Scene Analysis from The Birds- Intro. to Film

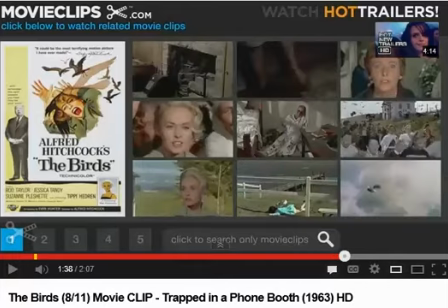117s
Alfred Hitchcock is best known for his ability to create suspense. For example, birds aren't normally a scary thing. Until watching this movie, we see how Hitchcock has transformed them into being very scary creatures.
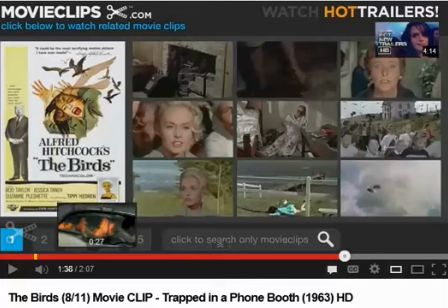131s
Now I will break down the different techniques that Hitchcock has used in this film to create suspense. First,
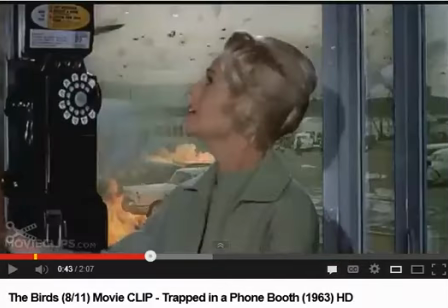142s
confinement is used. Our character is stuck in a phone booth while a mass of birds are raging outside of the phone booth and attacking the phone booth. We see the character trapped in the phone booth, and this also makes us feel trapped as well. We are feeling what the character is feeling.
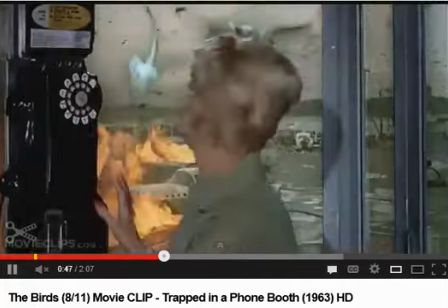159s
At this point, we see the character darting around helplessly inside the booth, and we feel stuck just as she does, watching what she is watching.
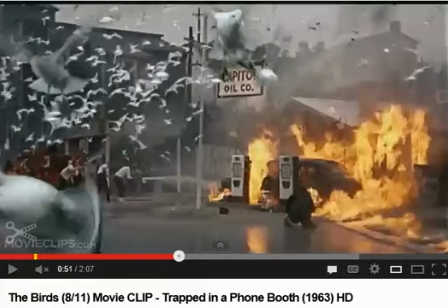168s
Having this sense of entrapment also builds up suspense for us because we feel stuck just as the character does.
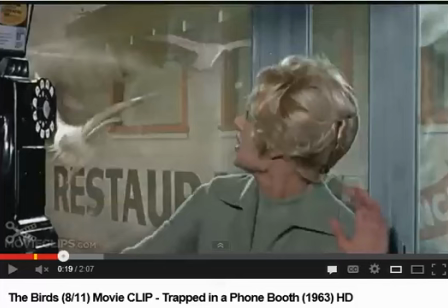175s
Another technique Hitchcock uses to create suspense is camera angle. We see the birds up close and they appear to be very large and very scary, when in reality we know that birds are very small and very minimally harmful.
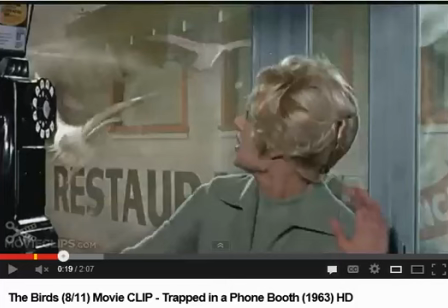191s
While she's in the phone booth, we see all of the birds attacking the glass, as here shown.
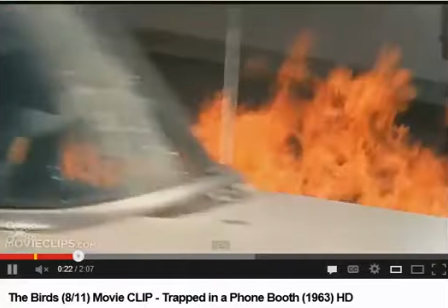197s
It appears as though the birds are flying directly into the booth, and we see the car coming, which also appears to almost hit the phone booth.
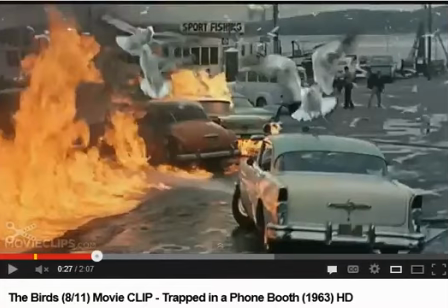204s
We are seeing what the character is seeing, so to us it appears as though the car is going to hit us as well, causing us to feel the same suspense as the character.
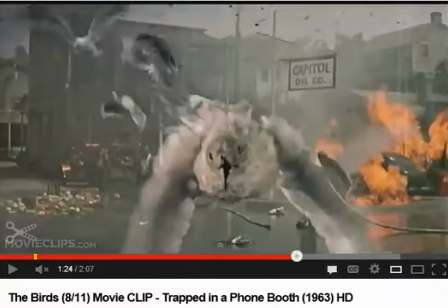212s
Here's a perfect example of what I'm talking about. Here we see a bird up close and very large. It looks scary when normally it would not.
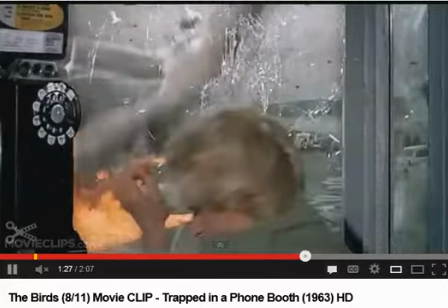222s
At this point we see the birds literally attacking the glass, and because we feel like the character does,
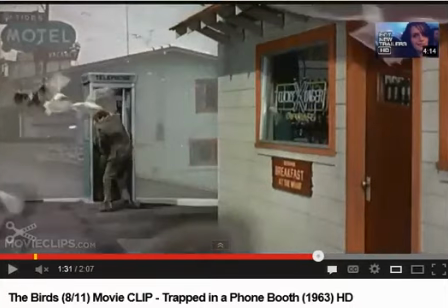227s
we feel stuck inside as well as the character, and we feel as though the birds are about to break in to get us as well.
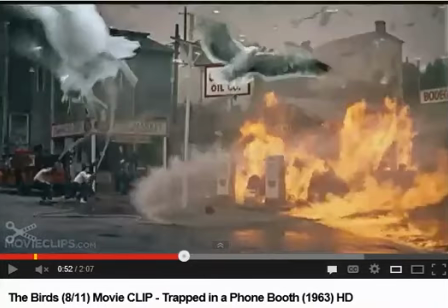233s
Here Hitchcock uses match on action. We see the character and then we look out to see what she is looking, and we see exactly how she would see it.
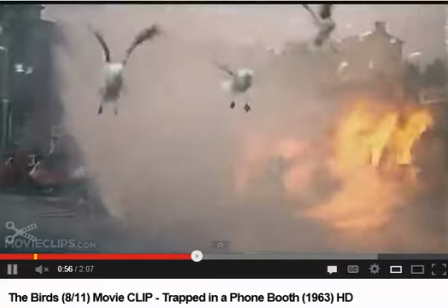243s
We see her slam up against the phone booth, and then when she looks back out, it's groggy.
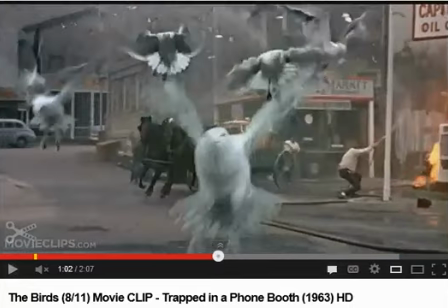249s
We feel this too, so we feel as though we have been hurt as well. We see exactly what the character is seeing as she is seeing it.
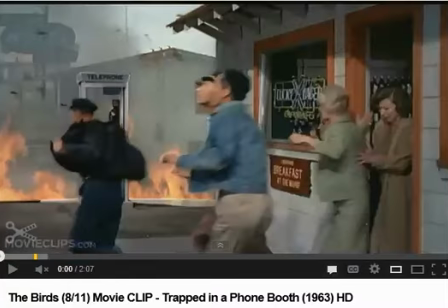258s
The last technique that Hitchcock uses is background noise. Throughout the entire scene, all we hear is the screeching of birds, the chaos, the sound of the fire engines, people screaming. All of this is building up the suspense because we feel like the character stuck in the phone booth with all of this mass chaos going around us.
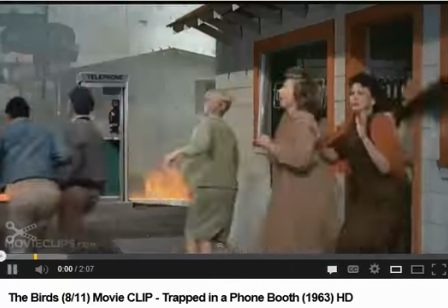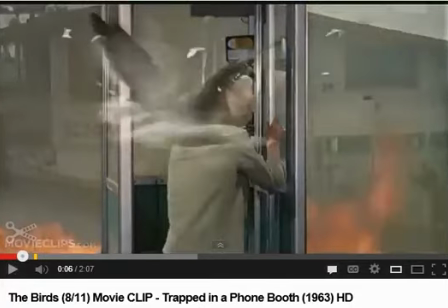With all of this chaos going around, we start to feel that suspense rising. The entire scene is just loud and quick, and the noise is constant and upbeat.
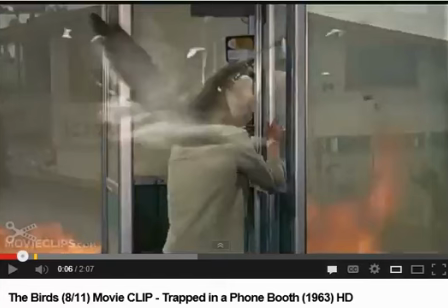301s
This also rushes our adrenaline, and we start to feel a rush. We start to feel panicked because we hear the screeching sound of the birds. Birds don't normally sound like this, but to elevate the fear in us for the birds, they have to make the birds sound
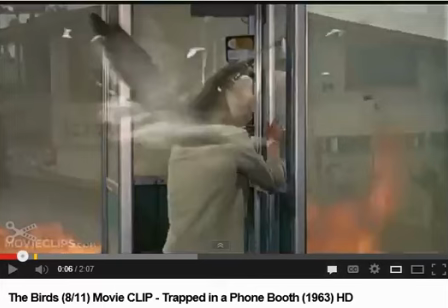319s
terrifying, which they do in this scene, which is what causes us to be afraid of the birds.
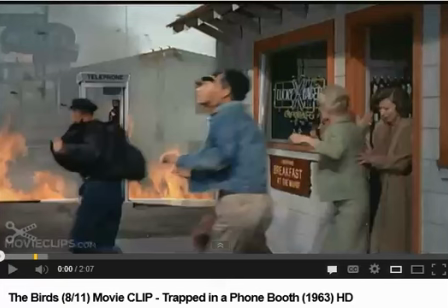326s
All of these elements and techniques are used by Hitchcock to form the film The Birds and to show us and have us, the audience, experience the suspense that the characters do in the story as well.
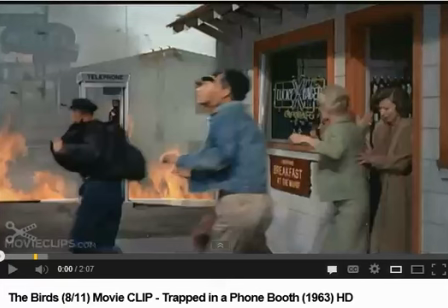340s
These techniques that Hitchcock used are seen throughout multiple of his videos, which is what makes him an auteur.